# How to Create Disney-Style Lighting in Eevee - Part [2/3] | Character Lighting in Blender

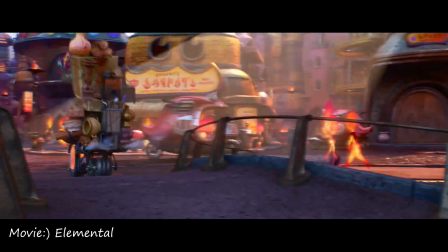Have you ever wondered how those awesome characters in animated and live-action films look so incredible?
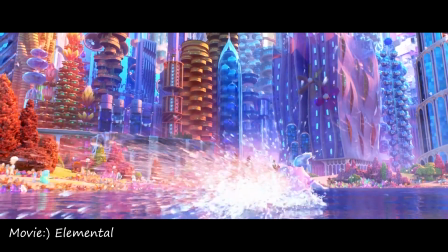Well, there's one crucial part of the pipeline responsible for that. Lighting.
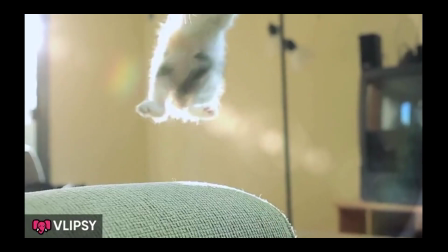This is the second part of three-part series on lighting. If you haven't watched the first part, you can check it out.
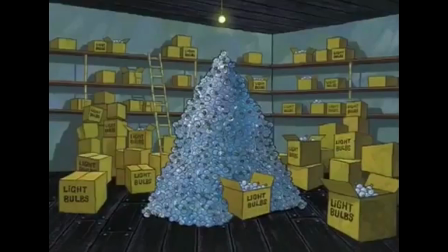In this video, we will dive into Blender to light an awesome character scene. If you want to follow along, there's the project file in description.
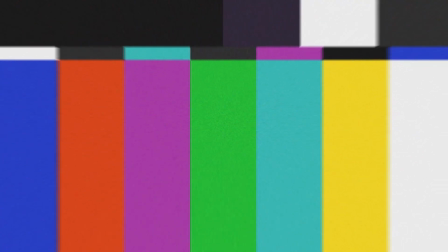Grab that file and meet me inside Blender. Here I created this scene for lighting, very optimized.
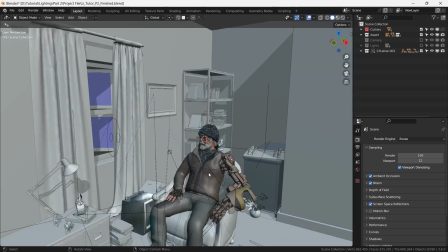Here we have an old character, Einar, sitting at the window side.
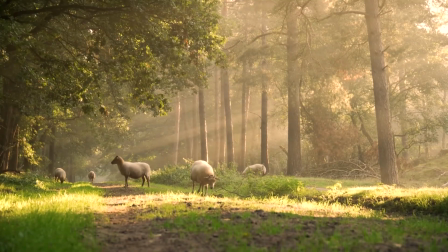I want to light this scene nearly at golden hour with orange teal lighting combination,
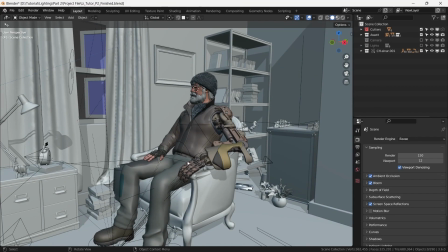where orange comes from window and teal comes from inside house.
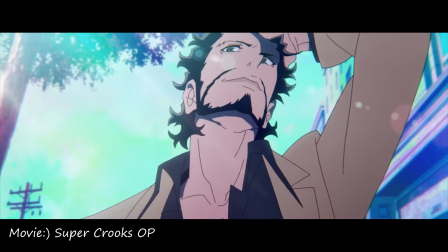Before putting up lights and do some experiment with them, let's manage viewport.
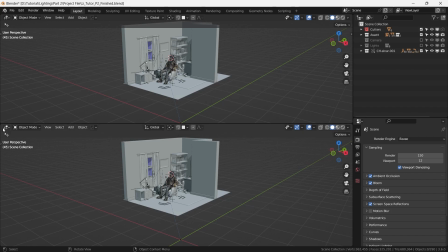Split window in two parts, top one is for doing all stuff and bottom one for camera view.
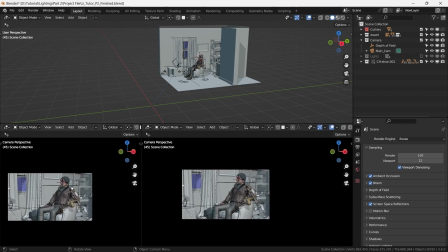Split bottom window in two parts on sideways, one of them I use for shader editor.
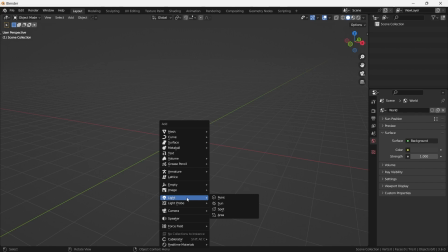Blender gives access to three types of lights, point, spot and area.
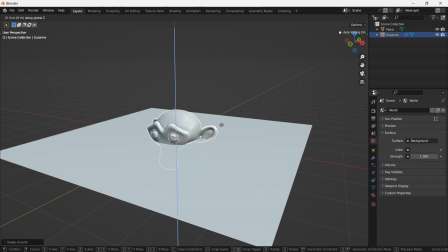Additionally, the sun has impact on the entire scene and can be placed anywhere.
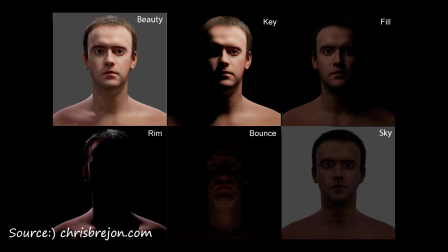We often give light names based on how they affect the character. For example, the key light reveals the character and fill light fills in shadows. The rim light separates the character from the scene and bounce light provides reflection illumination.
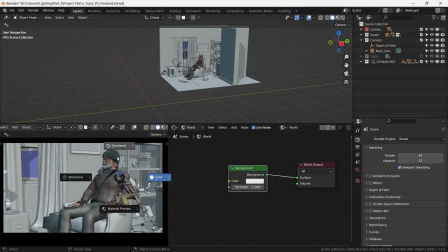Now let's set up our SDRI environment. I'm using this SDRI from Polyheaven.
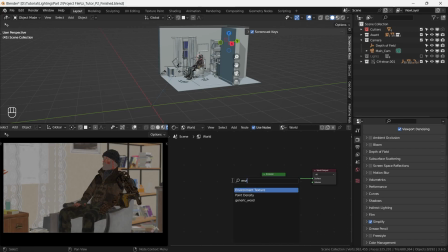The link is available in the description.
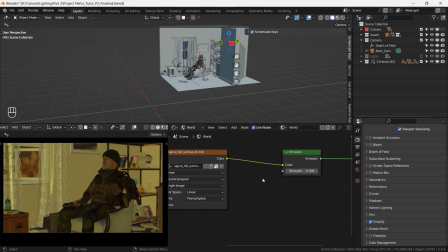While SDRI effects are seen, we can control it using this slider. To have more control, I add a mix color node and multiply the color to achieve a golden hour lighting effect. Furthermore, I want to separate the SDRI intensity from its effect on our objects.
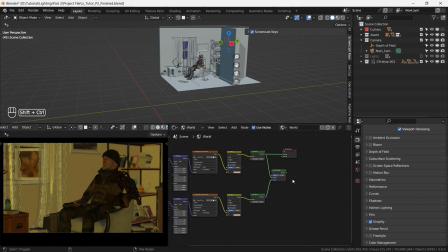I duplicate the environment texture, add a mix shader node and combine both of them using a light path node and camera ray as the factor. With this setup, we can control the SDRI intensity separately. Nice. I'm making the viewing intensity high and character SDRI intensity low.
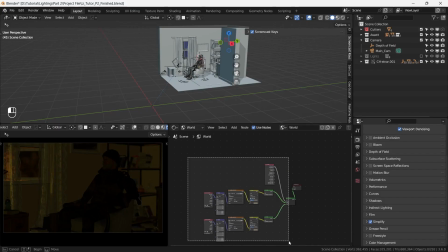Now let's set up the key light.
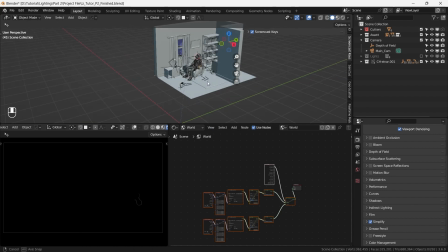To do that, mute the environment light by pressing M. For the key light, I have used an area light placed on the window side.
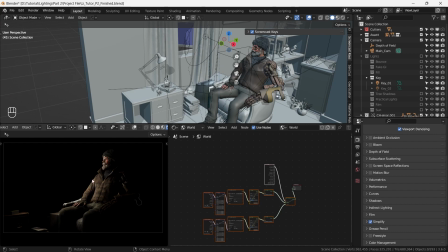I have customized it with a disc shape to avoid those square light reflection in the eyes.
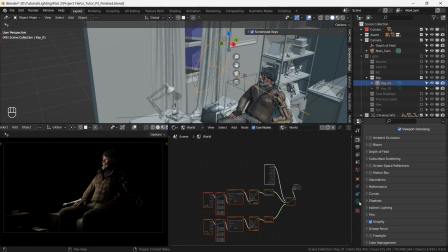Make sure you enable custom shadows and context shadows. Fine-tune the custom distance setting to ensure that the light doesn't affect areas other than character. Adjust the intensity and color as per your references. And I have scaled the light to achieve soft gradients.
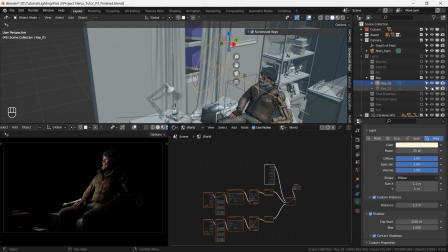Additionally, I have added another key light to enhance the character detail.
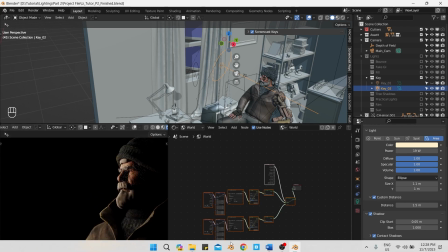To do this, I have scaled down the light source and adjust the intensity accordingly.
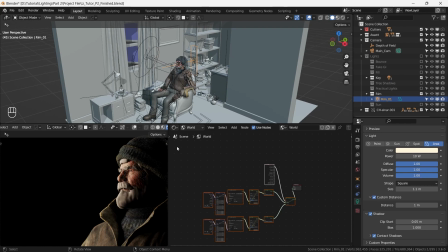To separate the character from the scene, I have used another area light with a small size and low intensity,
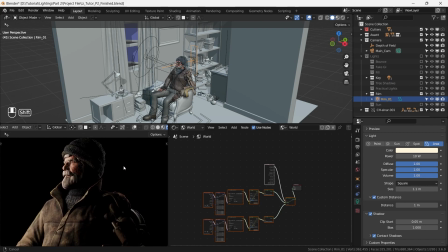placing it at the back of the character. Now, here we break the rules of traditional lighting. As we discussed in the previous video about rule breaking, when the main light source comes from the window, you typically don't get light from the backside, creating a rim effect.
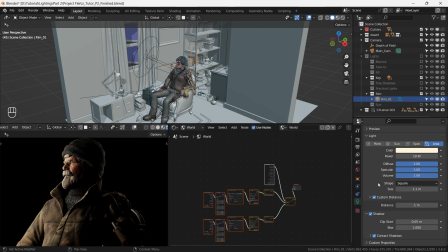However, during the lighting process for this scene, I discovered that this approach enhanced the overall composition.
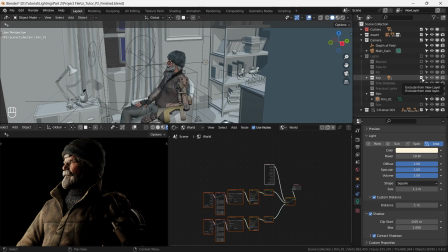Now we have done the most crucial part of the lighting, and it's time to enhance the scene with fine details.
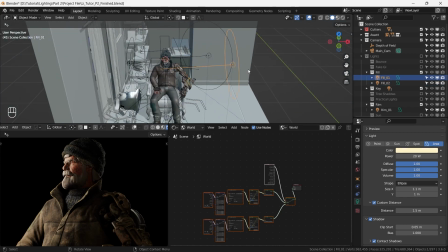To fill in shadows, I have added two area lights with medium intensity using the same color as the key light and a larger scale size for the lights.
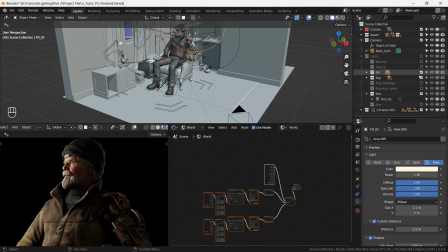Additionally, we are working on a non-ray tracing engine.